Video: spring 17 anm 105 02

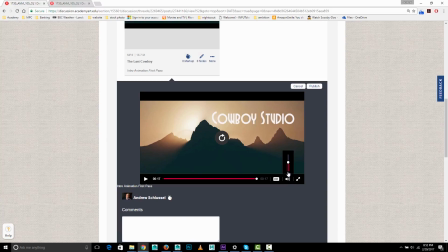(21:00)
So yeah, there's some good stuff going on here. Let's watch it again.
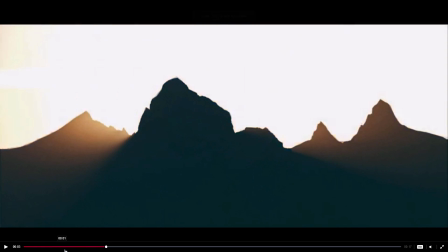(21:09)
So I think
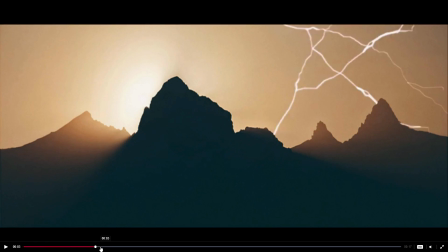(21:14)
the sun by itself feels out of place. Like it feels like you could start here rather than starting with the sun. Or if you're going to start with the sun,
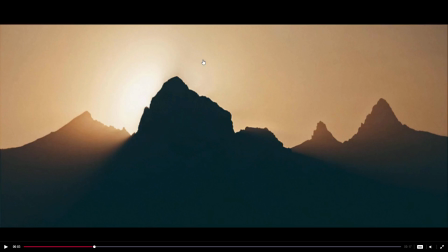(21:26)
have an image like this where you've got the silhouetted mountains and maybe a kind of a dark blue sort of night sky with like black mountains, and then have the sun rise behind the mountains. But the sun by itself on the screen isn't really doing much at that point. And then and that lightning flash looks good, and the timing's right.
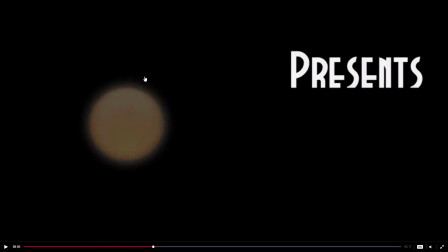(21:50)
And then suddenly we cut back to the sun by itself again, and
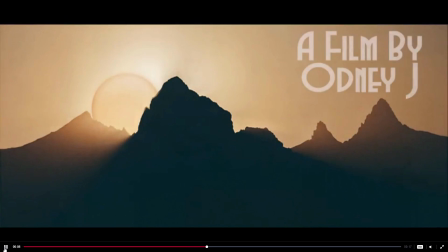(21:56)
I think that's kind of.
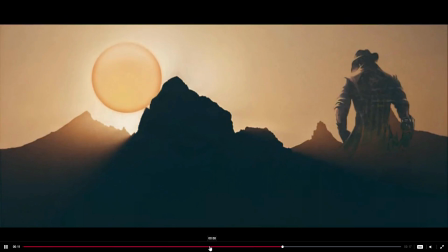(22:00)
And then the speed of the sun, sort of, it slows down, speeds up a little bit.
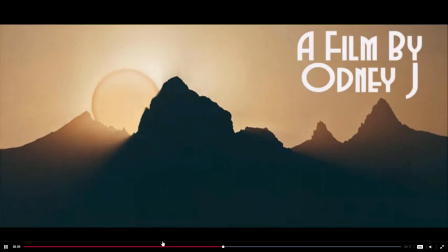(22:07)
Am I wrong about that? I guess it just stops there and then kind of starts going again.
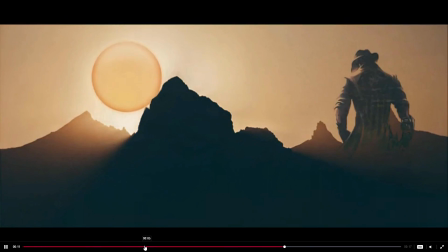(22:13)
I think this element here, I think the font is a good choice.
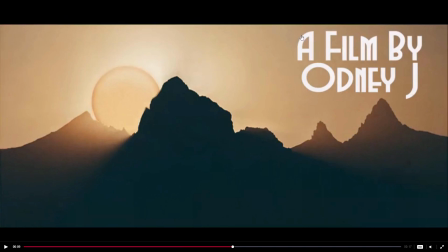(22:21)
I think that's good, if a little tight at the top there, maybe get it a little bit smaller and leave yourself a little bit more room there.
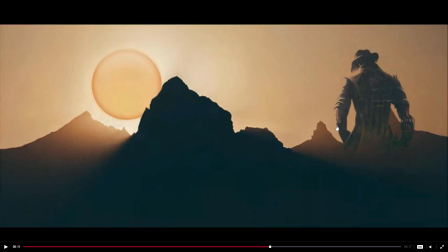(22:32)
And I think this element is nice and interesting and works well. And one thing to think about with the sun is, it is going to be the brightest thing in the frame, and what looks a little bit, I don't know if the word is less realistic,
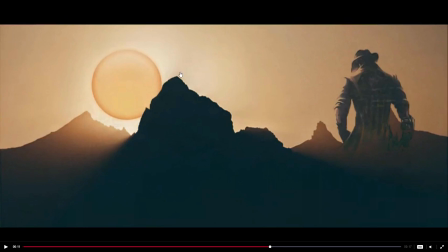(22:50)
but basically what you'd want is essentially like a white circle, like 100% white circle, which then fades into this kind of tan color here, with a gradient there, because then it gives a sense,
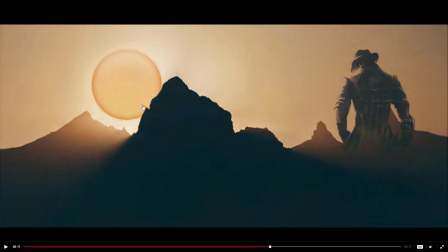(23:05)
because you want this to feel like the source of light in the frame. Instead, this sun is darker than the stuff around it, and then it looks less like a sun and more like a icon for a sun. And I think it would be better if it was just really like a white circle with a fade on the edge,
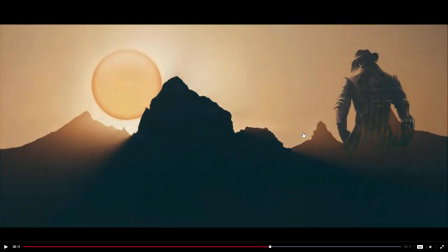(23:24)
and then these kind of rays coming off here are really doing your work for you to make it feel like a source of light. So that's good. But the circle itself with the kind of beveled edge looks a bit odd.
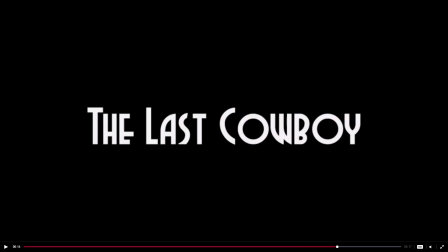(23:41)
Yeah, and the lightning bolt revealing that works. It's a nice transition.
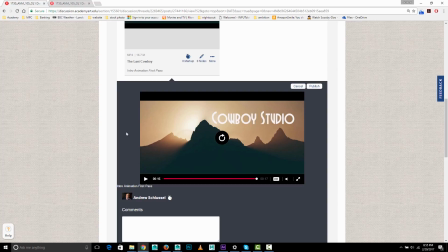(23:47)
And yeah, just make sure you fade down at the end. So yeah, a few tweaks, and I think this will be better. But I think the cutting back and forth with the sun by itself on the screen is something you should consider, removing or replacing.
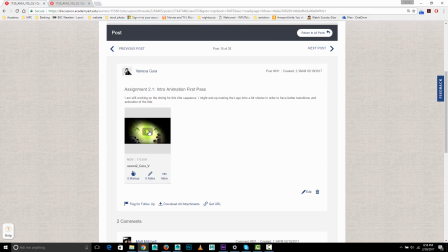(24:03)
Okay, next one up is Vanessa.
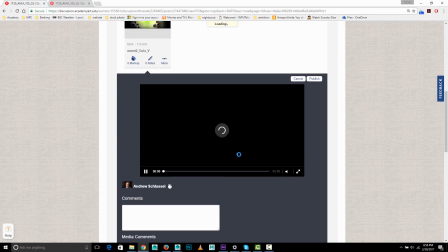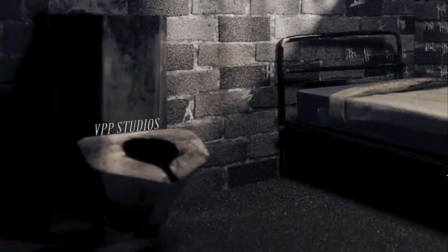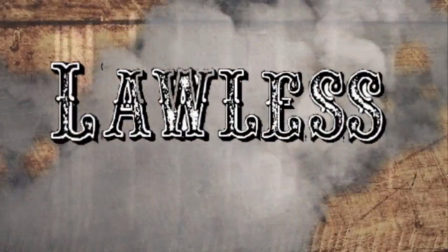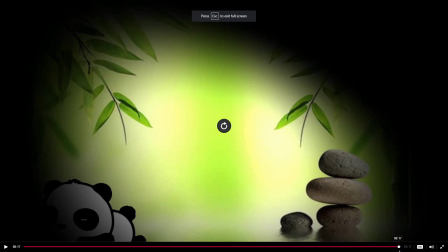(24:34)
Alright, so yeah, let's give this another view.
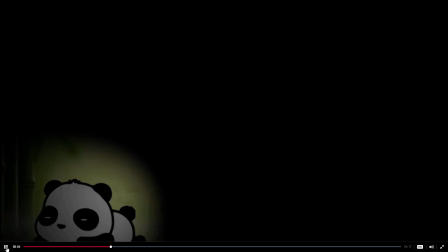(24:46)
So,
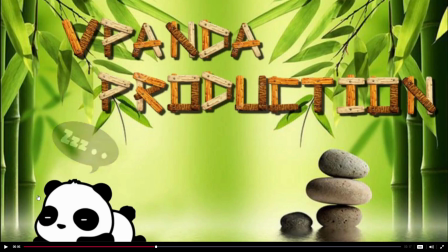(24:51)
you have a pretty good illustration there with the panda.
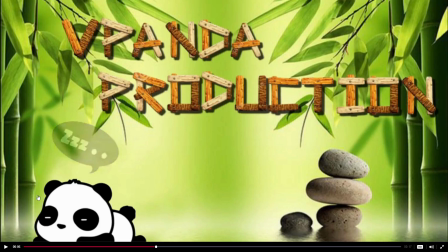(24:57)
Um, it's a bit of a mix of styles with the very cartoony panda, the kind of somewhat realistic texture on the font, and the photographs of the rocks and the photographs of the bamboo, and then the blurred background.
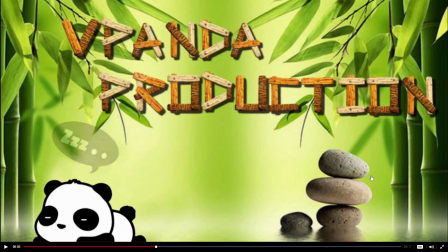(25:17)
So I kind of feel like it's a bit much going on here as far as different styles. And I think that, if you were going to have this kind of stack of rocks here
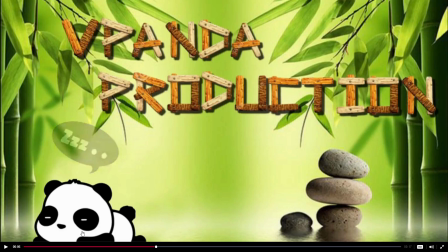(25:31)
and this bamboo here, I think that if it was all in this cartoony style, it would be stronger, because right now it feels like too much of a mix. And I think that, you've got, and I think this texture is not
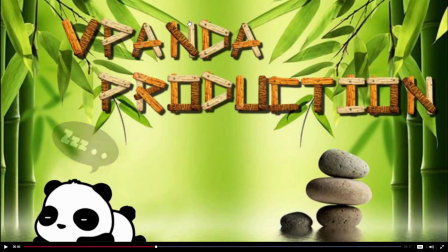(25:51)
necessarily helping you because it's the texture within the letters has a lot of both color and value contrast. You have these dark dots and this kind of very warm color here and brown and tan, so it's very busy looking text,
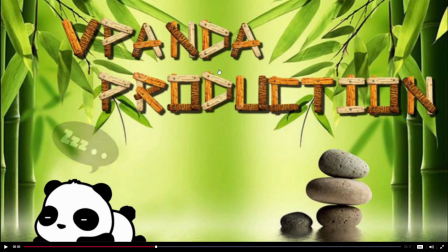(26:11)
and which makes it kind of not easy to read, and it adds to the overall busyness of the image. So I think the key here is you've got good elements, it just needs to be simplified. For example,
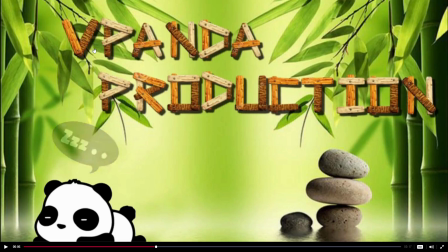(26:26)
you could use this same text but just have it be a solid color rather than um, the wood texture.
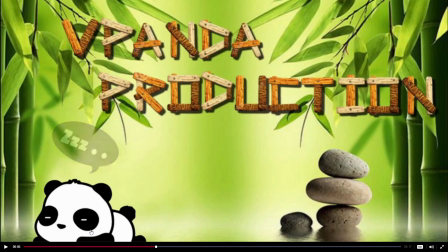(26:37)
And then the panda, it's a good interesting drawing, but I might go a little bigger and maybe not so close to the bottom. He's very crowded along the bottom of the screen. Um, the
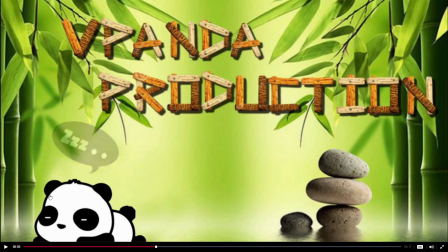And then yeah, and then just kind of if you can match the style of the bamboo, or at least a similar style for the bamboo and the rocks as you have with the panda, and you have I think that the other thing is that this spotlight
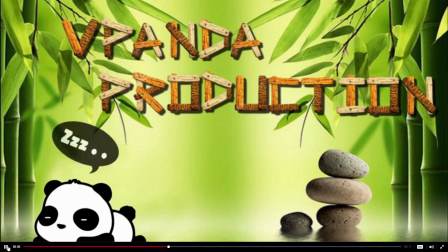(27:16)
isn't necessarily adding a lot for you, and it doesn't necessarily kind of help tell the story of this. I guess V Panda Productions or um, so where's that?
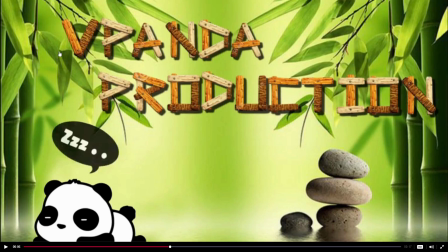(27:32)
Yeah, I guess. So I think that just have keep it simpler and maybe have the text move in or fade up,
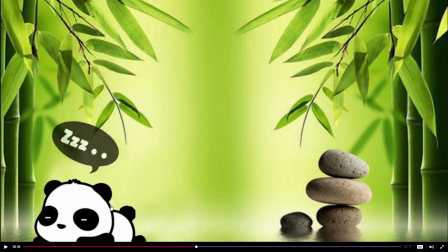(27:41)
and then rather than the zzz thing, what if you had like this back part of the body kind of inflating and deflating a little bit, maybe like a little like twitch of the foot or something like that,
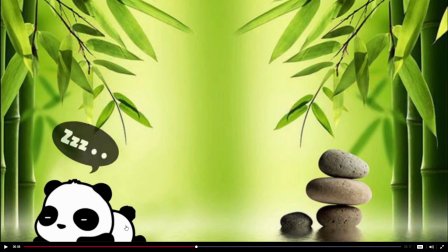(27:58)
just to subtly express the idea, a little flick of the ear or something, a little, just like that kind of thing to make it look like he's sleeping, like maybe like rub the face a little bit or rub the eye, or just it's just some of these very simple subtle movements with the kind of
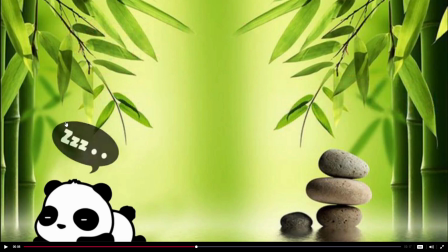(28:15)
the subtle inflating and deflating breathing thing rather than this way of expressing that the panda is sleeping. So my suggestions are simplify the image, unify the style, lose the Z's, and try to animate the panda as sleeping.
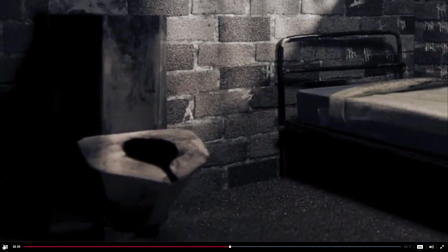(28:33)
And then this, it's just the zooming around
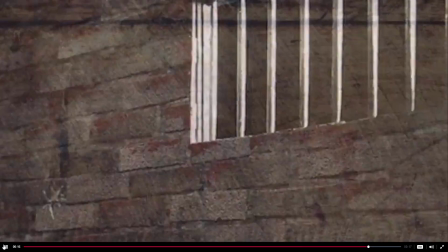(28:41)
is a bit jarring, especially these quick movements and then sudden cuts.
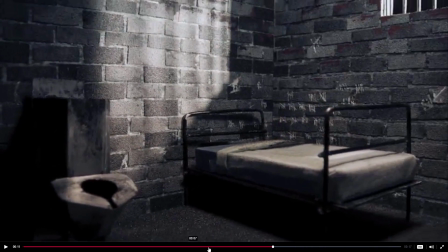(28:48)
So I think that, and then this font, um,
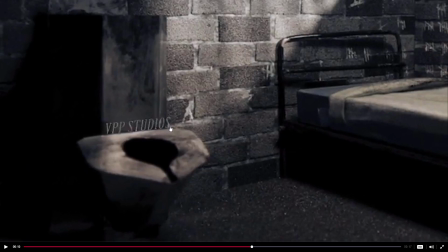(28:55)
it's small and I understand you're trying to match the elements in the scene, but it's,